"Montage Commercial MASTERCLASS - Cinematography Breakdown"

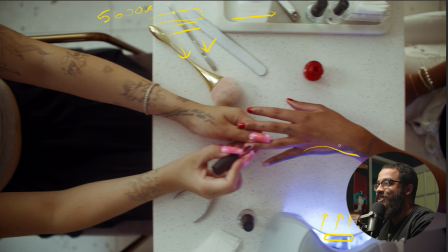This is going to be like half a second shot. So this is one of the decisions that we made. And then on the other side here, we again just have a floppy. I believe we had 2 of them set up. And this was just to add some contrast back into this side of the image.
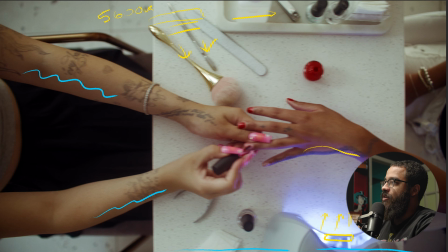Right? And back on her arm. So pretty simple. And then to add more levels into the room, there was a 1200D in the mix at like 0.1%. I'm going to get into that later because that was for the probe shot. So that will make more sense as we go on through this edit.
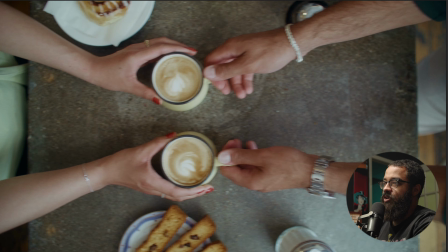And then this is the next shot in the sequence where he's grabbing the coffee and then it's matched with a movement.
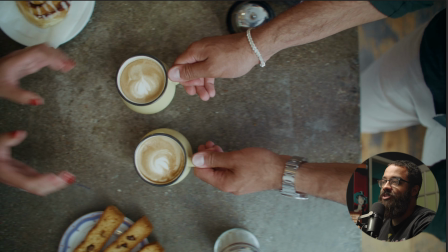So this is a decision that you have to make in terms of, okay, I feel like this is a good spot, to continue the storyline of this character we have.
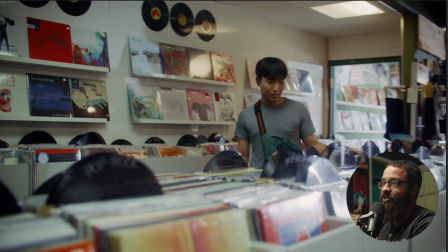A lot of these things that we're looking at before are one shots of each character, and then we don't necessarily have a 2-shot yet.
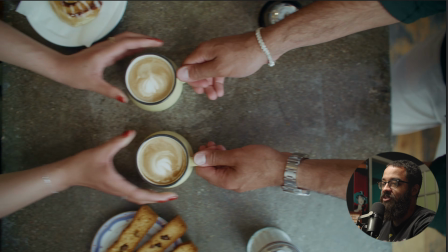So this is my 2-shot. So we go into the specialty shot, and now how do we transition out of this specialty shot?
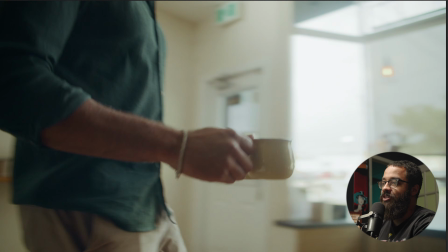Match that another shot in the scene where he's moving onto the table,
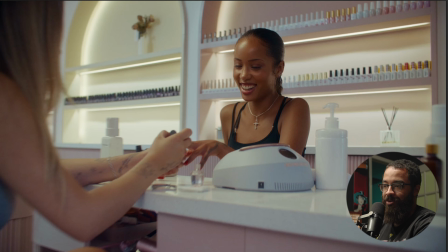and then we see what's over there and reveals that he was on his way to travel to a date, right?
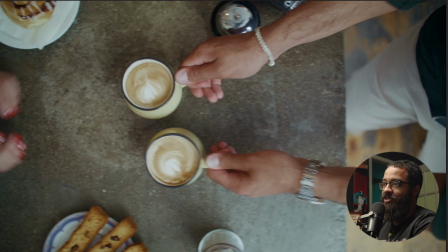So in this specifically here, again,
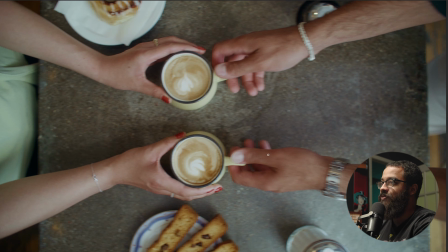shooting overhead, and then this is a flat lay, so we have a lot of interest and stuff that we can work on. And again, then I'm going to repeat myself, but we had a F22 here.
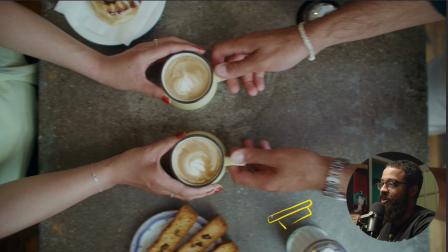And this was kind of more table-y, like a 45-degree shooting down, not giving us a lot of hard shadows. We wanted to make it feel bright and airy. We wanted to make it feel bright and airy, and as you saw in the next scene, there's a huge window we're playing with. So that window was in play in terms of adding ambient to the room.
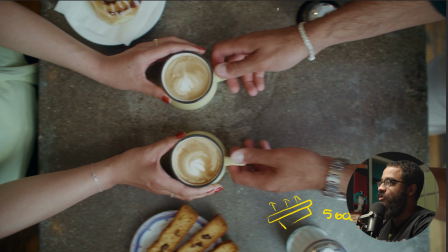And then in the corner of the room behind him, I can't necessarily draw it, but if this is the room we're looking at, and here is the counter we're going across, and he is walking over here, in this corner here, we had an aperture
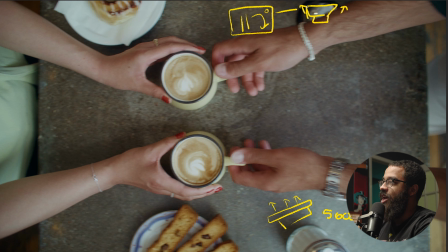nova, and this was just pointed straight up into the ceiling, adding more levels to the room, adding to the ambience that we're getting from the daylight. And then we didn't have any floppies or anything set up here because on the side of the counter, there was this like box that had a bunch of things in it in terms of pastries and everything. And then this was kind of sandwiched in between 2 things.
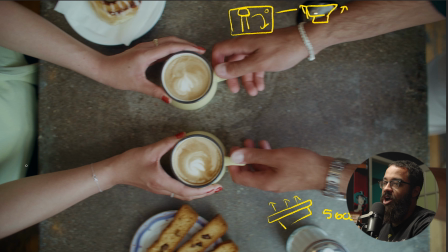So this was providing enough contrast on our image that I was pleased with in terms of matching it to the other shots that we have. So a little bit there and a little bit there. So there's not necessarily a shadow or light side, but I look at this and I'm like, okay, the contrast levels are not high,
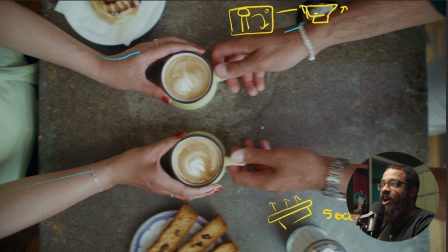obviously, between the lightest part and the darkest part, but I have some interest in terms of the color palette as well as,
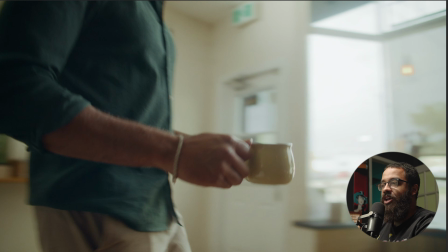what is light and dark. And there is some shape to it here. And now we're introducing a new camera movement that we haven't necessarily seen before.
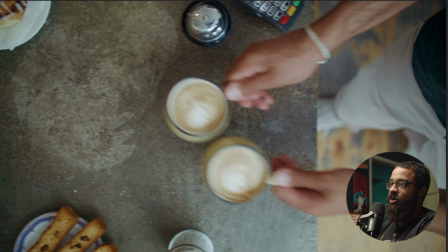But as you can notice here that we are tracking the cups.
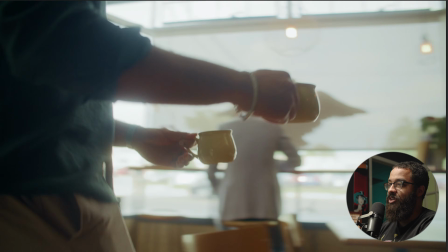And then into the next scene, we are still tracking the cups, but in another camera movement form.
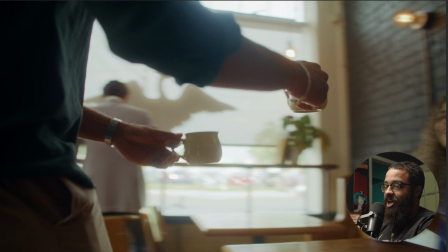In terms of this, I'm panning left to right as well as tracking with it. And then in the other ones, we were just dolling across, still tracking it from left to right. So this is just something to consider for camera movements and things that you want to incorporate is track objects.
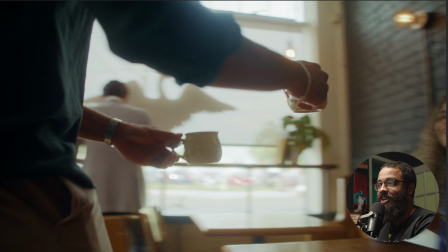But if you want to make it seem like a different shot, track it in the center frame, but have a different camera movement.
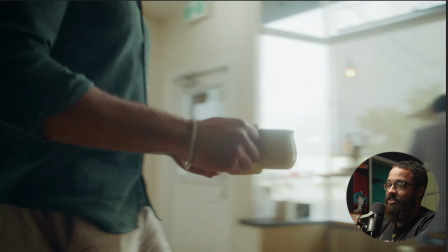And this will even sell it even better because this just flows so nicely from shot to shot.
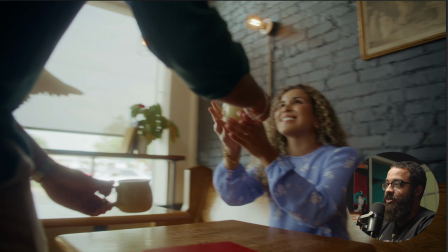And for this one shot specifically here,
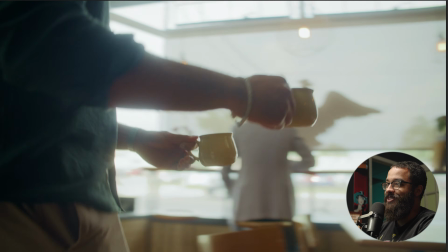the big problem that we were facing is shooting into this obviously big window with this gentleman sitting in the back there.
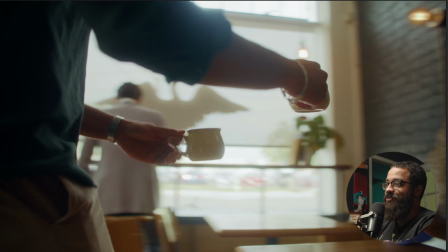So where do you place your lights in terms of making this feel real and feel consistent?
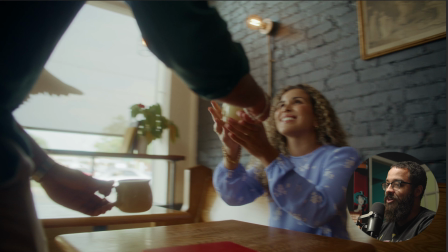As you can see that we have a lot of light spilling here, but it was like a weird day.
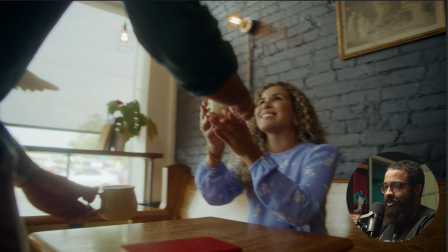It would be rainy one time and then dark, cloudy the other. So we're dealing with overcast and really a dark sky.
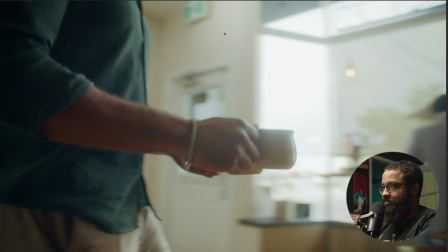So behind here, actually, and this will make more sense as we look over. We actually have an aperture 600. We actually have an aperture 600D, and that is just cleverly hidden behind that post, and then that is shining through the window here,
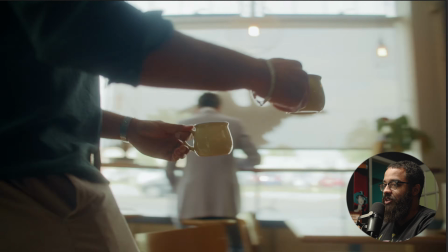which is painting all the light that you see on this side here.
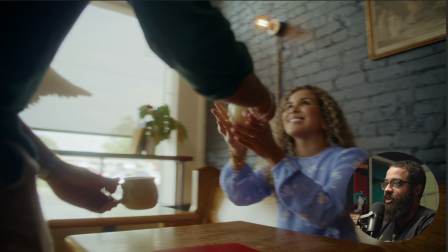Oh, it's painting all the light that you see on this side here. So I'm just going to redraw that aperture light here. It's painting all that light on the board here, as well as this and the seat here,
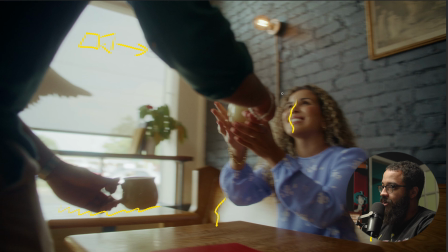and then also just giving us a nice key light on our subject here, which we're swapping our focus to. We're going from the cups to her. And then to add more contrast back into the image, we had a floppy set up here, and it was kind of tabled over, and I kind of maneuver myself over it.
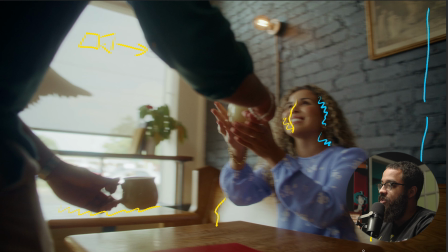But it is adding contrast back specifically into her face, as well as the rest of the image too. So it's taking the natural light source that we had there, which was the window which we're shooting into to establish our light and shadow side, and obviously staying on our shadow side. And it gave us that nice contrast. But then I realized, I'm like, this is a little dark in terms of landing on her.
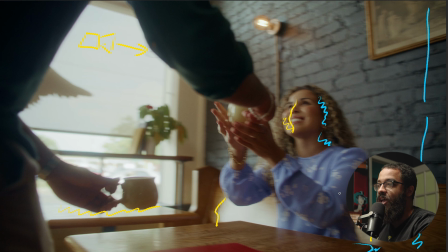So we added that 600D just to kick her out a little bit and add some splashes of light and dark throughout our image as well.
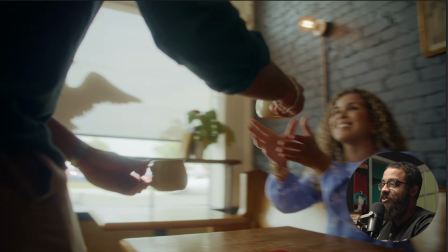Now, if we're looking, the movement between the next scene is that we have,
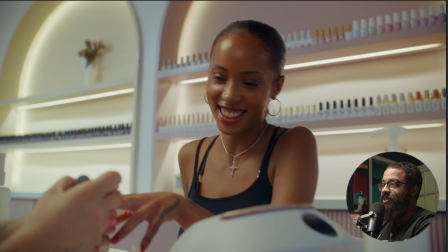bang, our next talent sitting right there and basically representing her seat.
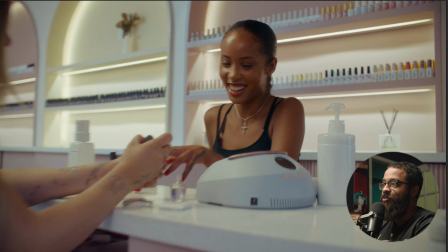And now we're introducing a new camera movement, which is pushing in.
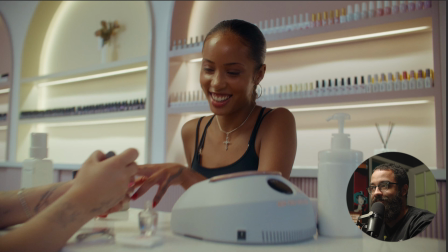So already you can see there's something that we're matching across the board from shot to shot. It's either talent position, what we're focused on in certain aspects, which was the cup last time, and then or camera movements.
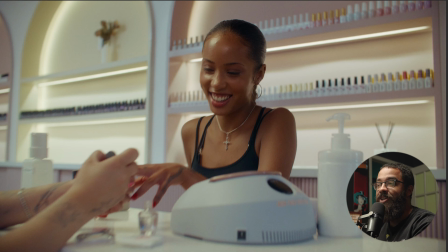So you always want to have some sort of consistency across your movements. You can't just do a camera movement into a camera movement into another camera movement, because it will be jarring. So there has to be something that matches. And in this case, it's our talent that we're looking at here.
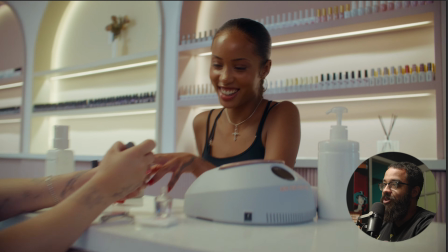Right. And then this is like kind of the same scenario when we have the lighting I was talking about earlier.
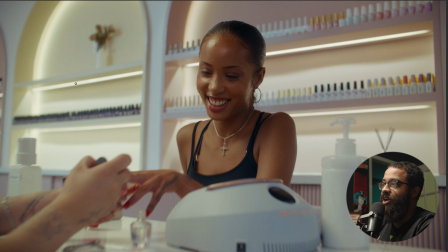And then looking at light specifically in this image, we have a lot of nice strip lights that we kind of really lucked out on in terms of a great location that just paint a lot of light pockets that you look for in commercials as well. But so we just had to amplify this and add to it.
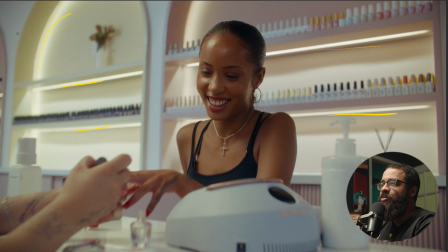So to add more ambience to the room, I don't remember if it was a Nova or a 600D, but we had a light. I'll just say it's the Nova, just shooting right up into the ceiling. And this was set at 5600 Kelvin.
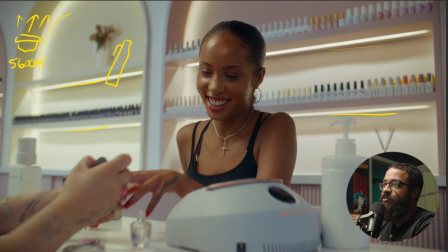And then we have an F22 acting as my key light here. And this is again set to 56. And another thing we had, and this is going to seem very weird, is we had a 6x4 scrim gym, as well as it was a 4x4 scrim gym as well.
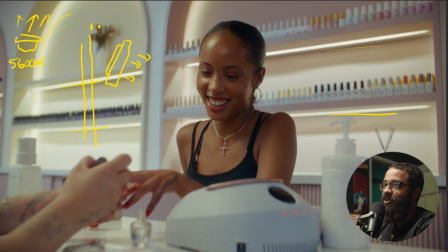So this was adding like one layer of diffusion. So I'll just say +1. And then we had another one, which is a like 2-stop of diffusion. So it had it on both sides. So this is like triple diffuse. And then we had a 1200D shooting through here at like a very low percentage.
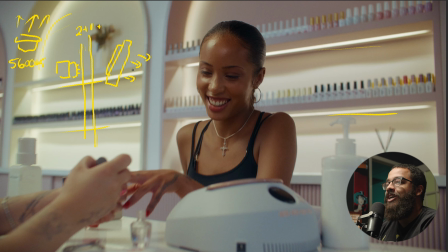And then you can see the difference in quality of light when looking at let me just write a 1200D. Right. And then this is my F22. Right. And then my Nova back here, just to, clarify things.
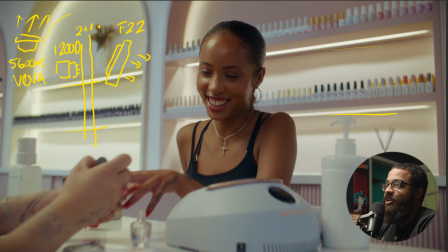But you can see the quality of light as well as softness of the light. We only had the 1200D set at 1%. And the reason we had that was a shot that we did previously at the top of the day, which was the probe shots, which we were going to get into later. And you just need so much light for that.
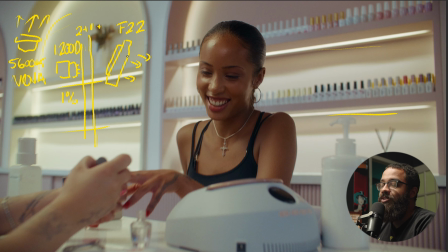And using harsh light sources like the 1200D that has so much power, you need to diffuse it so much to get something that I like in terms of a soft look. So if you look at the light quality on her shoulders as well as her arm here, and even her hands, you can see that it's super soft, super diffused.